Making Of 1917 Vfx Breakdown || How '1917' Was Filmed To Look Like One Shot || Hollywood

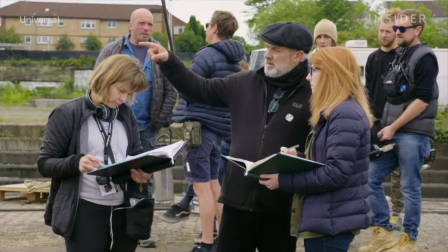While all films require rehearsals, the process for 1917 was much longer and more rigorous.
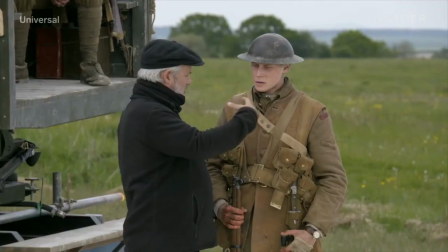According to Deakins, on most films, these rehearsals can take place the day of shooting,
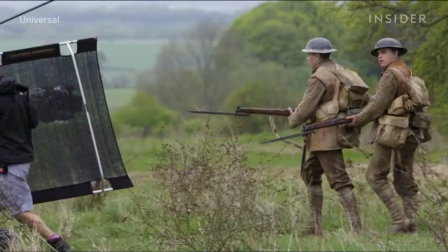but for 1917, walkthroughs were happening well in advance.
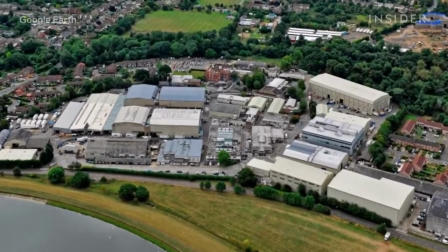They started rehearsing at Shepperton Studios near London and then moved to the sets.
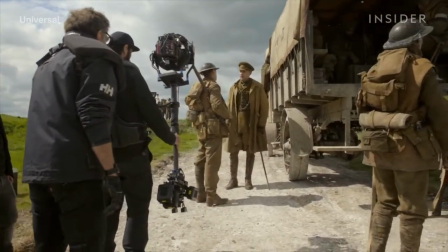Every single line of dialogue had to be rehearsed on location. The whole process of blocking and rehearsing scenes went on for 4 months. Once they had gotten the lay of the land, measured everything out, and made sure every actor knew their lines and hit their marks, it was time to start shooting.
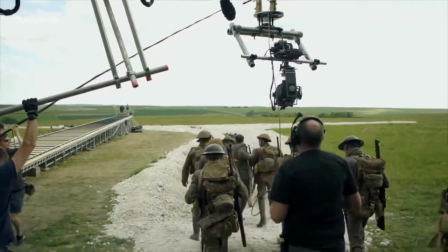There was another crucial step in pulling off this illusion.
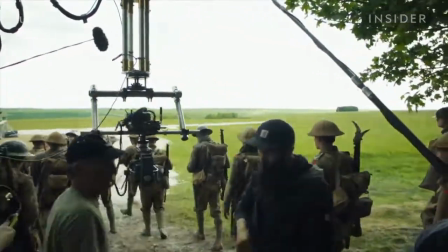The camera could never move backward, only forward, as the characters had a starting point and a fixed destination and could never go back.
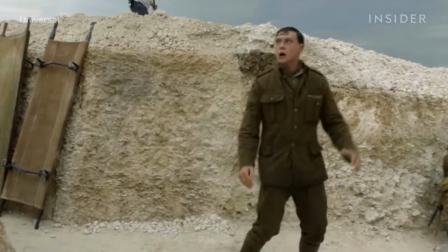One solution for that letting the camera move 360 degrees.
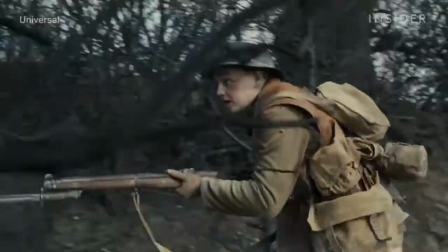This allowed the crew to constantly move forward and follow the characters without making a visible hard cut.
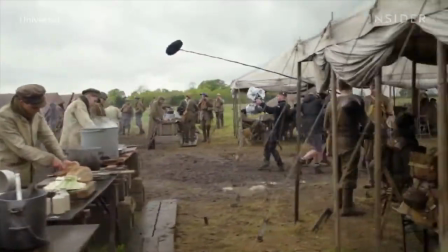Productions of this size call for heavy equipment, but how was the crew supposed to deal with cameras that needed to be mobile?
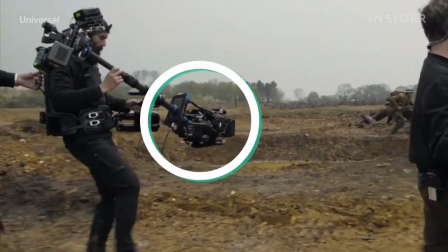The solution: a new model of high-definition camera that was much lighter and smaller than usual.
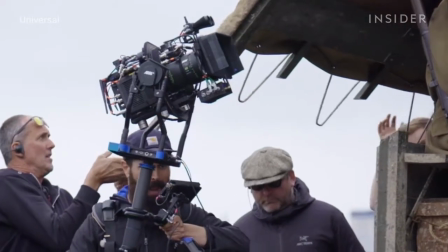This gave Deakins the same great image quality,
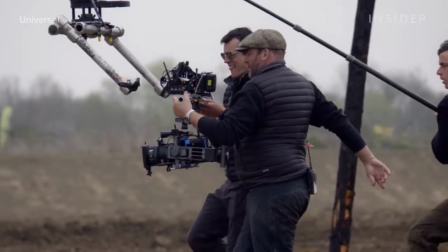but also allowed for more portability and for the camera to more quickly be attached to something like a crane or a drone.
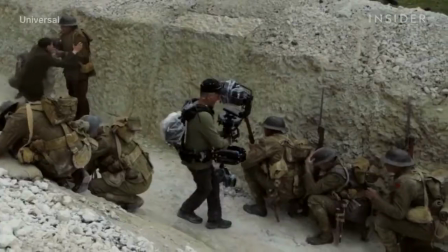A heavier camera would not have worked with the crew's stabilizers, which were crucial for when the camera operators had to walk and run after the soldiers. Creatively, Sam and I talked about it. We wanted the camera to be quite steady. We didn't want a jerky camera stuff.
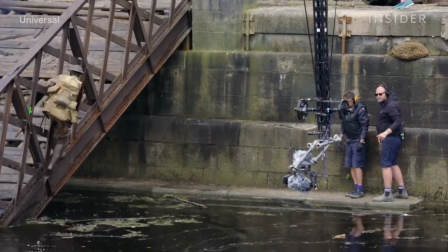One can understand why the camera needed to be light,
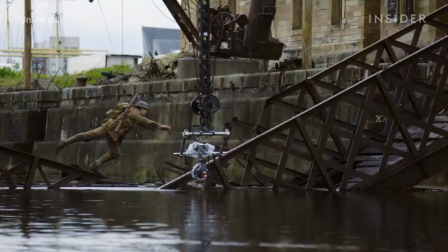as there were cameras running along wires to capture shots like this one, where Schofield jumps across a broken bridge.
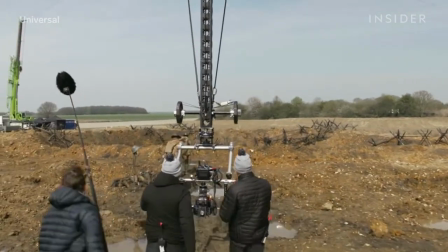The camera also traveled on wires for its trip through no man's land. It could very easily be unhooked from these wires by a camera operator.
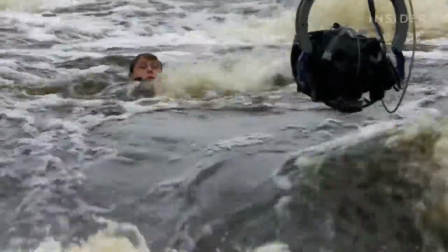Schofield's journey downriver was captured mostly by a crane.
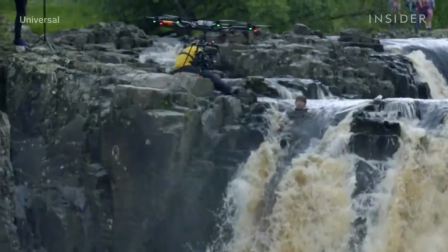A part of the sequence in which the character drops down an 18-foot set of waterfalls was shot by attaching the camera to a drone.
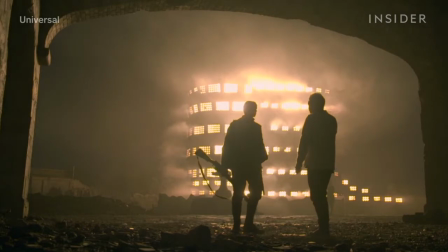The constant movement created another big challenge: lighting a scene.
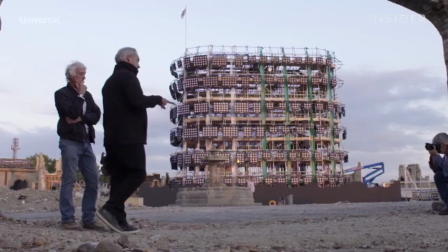They did use some artificial lighting,
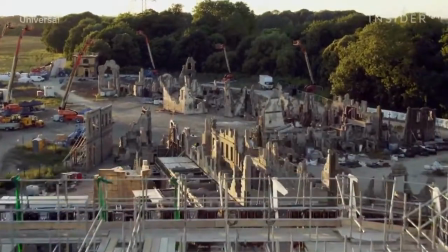like this 50-foot tall light tower that was dimmed to create the color of fire and meant to light up the entire ruined village.
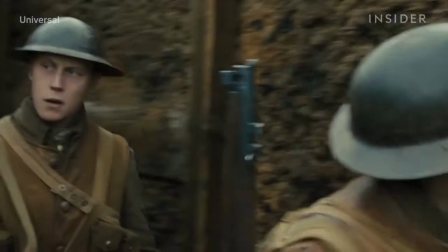However, if they put lights in the trenches,
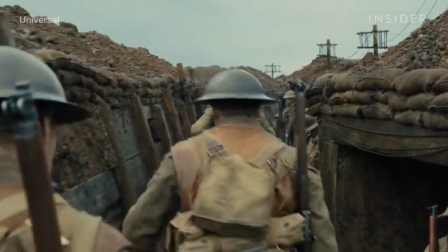they might accidentally show up on screen during one of the movie's many 360-degree shots, so they relied mostly on natural light.
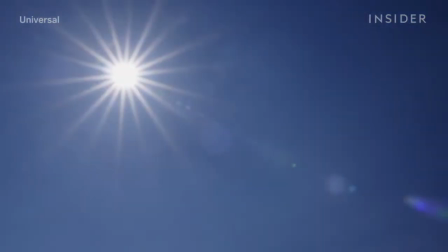Cloudy days were more optimal than sunny days, as sunny days meant more shadows. I'm looking at all my weather apps to see when it's going to cloud over. And then, is that cloud going to last long enough to do a 5-minute take?
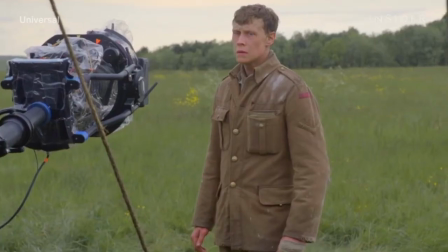And because the movie took place in real time, the lighting had to look consistent.
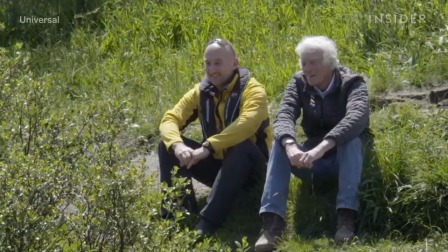Even a little too much sun in the sky meant production had to shut down for the day.
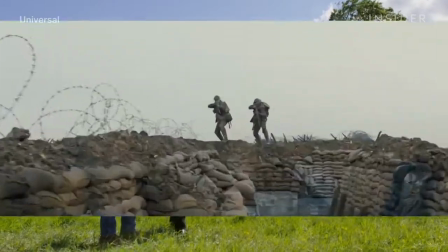Deakins needed to know not just how shots would look, but how they would be stitched together in post-production.
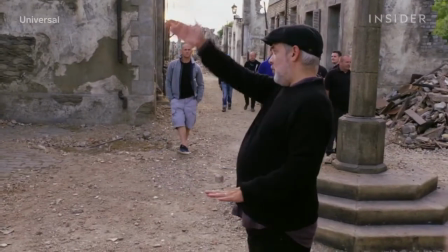Deakins and Mendes found subtle ways to make those cuts without the audience knowing.
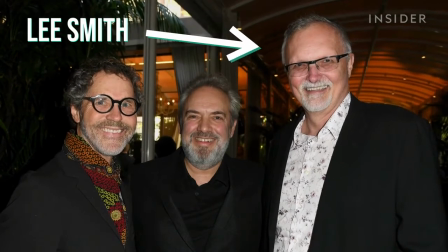This would also help editor Lee Smith immensely. Sometimes an object would block the frame.
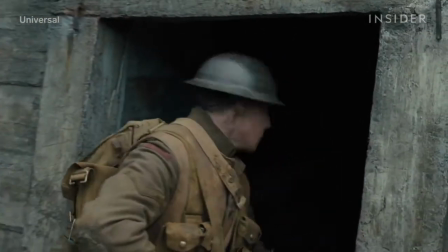Shots where characters traveled through doorways or entered a bunker also allowed for easier cuts.
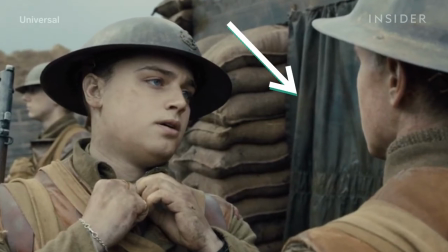Take this shot, where the two main characters walked through a black curtain. Other shots required even cleverer transitions.
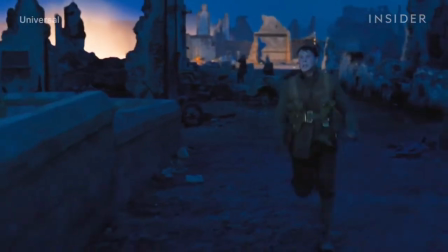In one thrilling sequence, Schofield runs through a burning city and jumps off a ledge into a river.
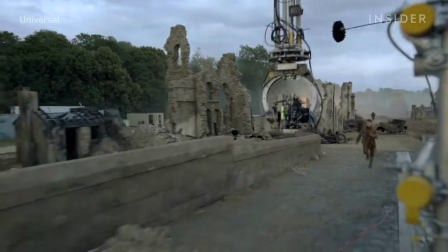If you look at the same shot behind the scenes, you'll see George running through that same city and jumping off the ledge,
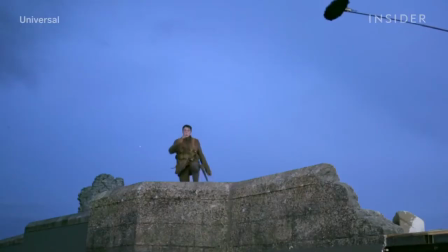but instead of a river, he jumps onto a mat.
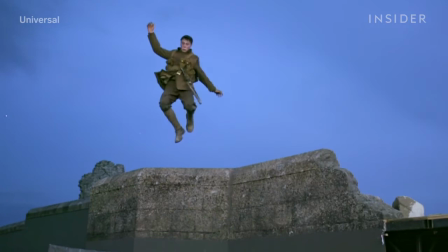With the help of some visual effects, the editors were able to seamlessly stitch together the character jumping off the ledge and into the rapids.
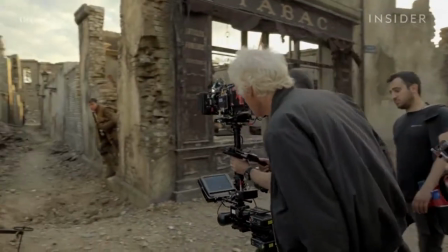And to capture him even getting to that point, the camera crew had to make sure they were completely in sync with the actor's every movement.
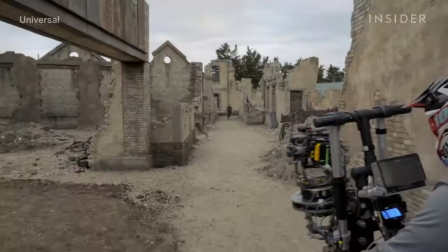Some parts of the maze-like sequence involved chasing after him with a camera attached to a motorcycle.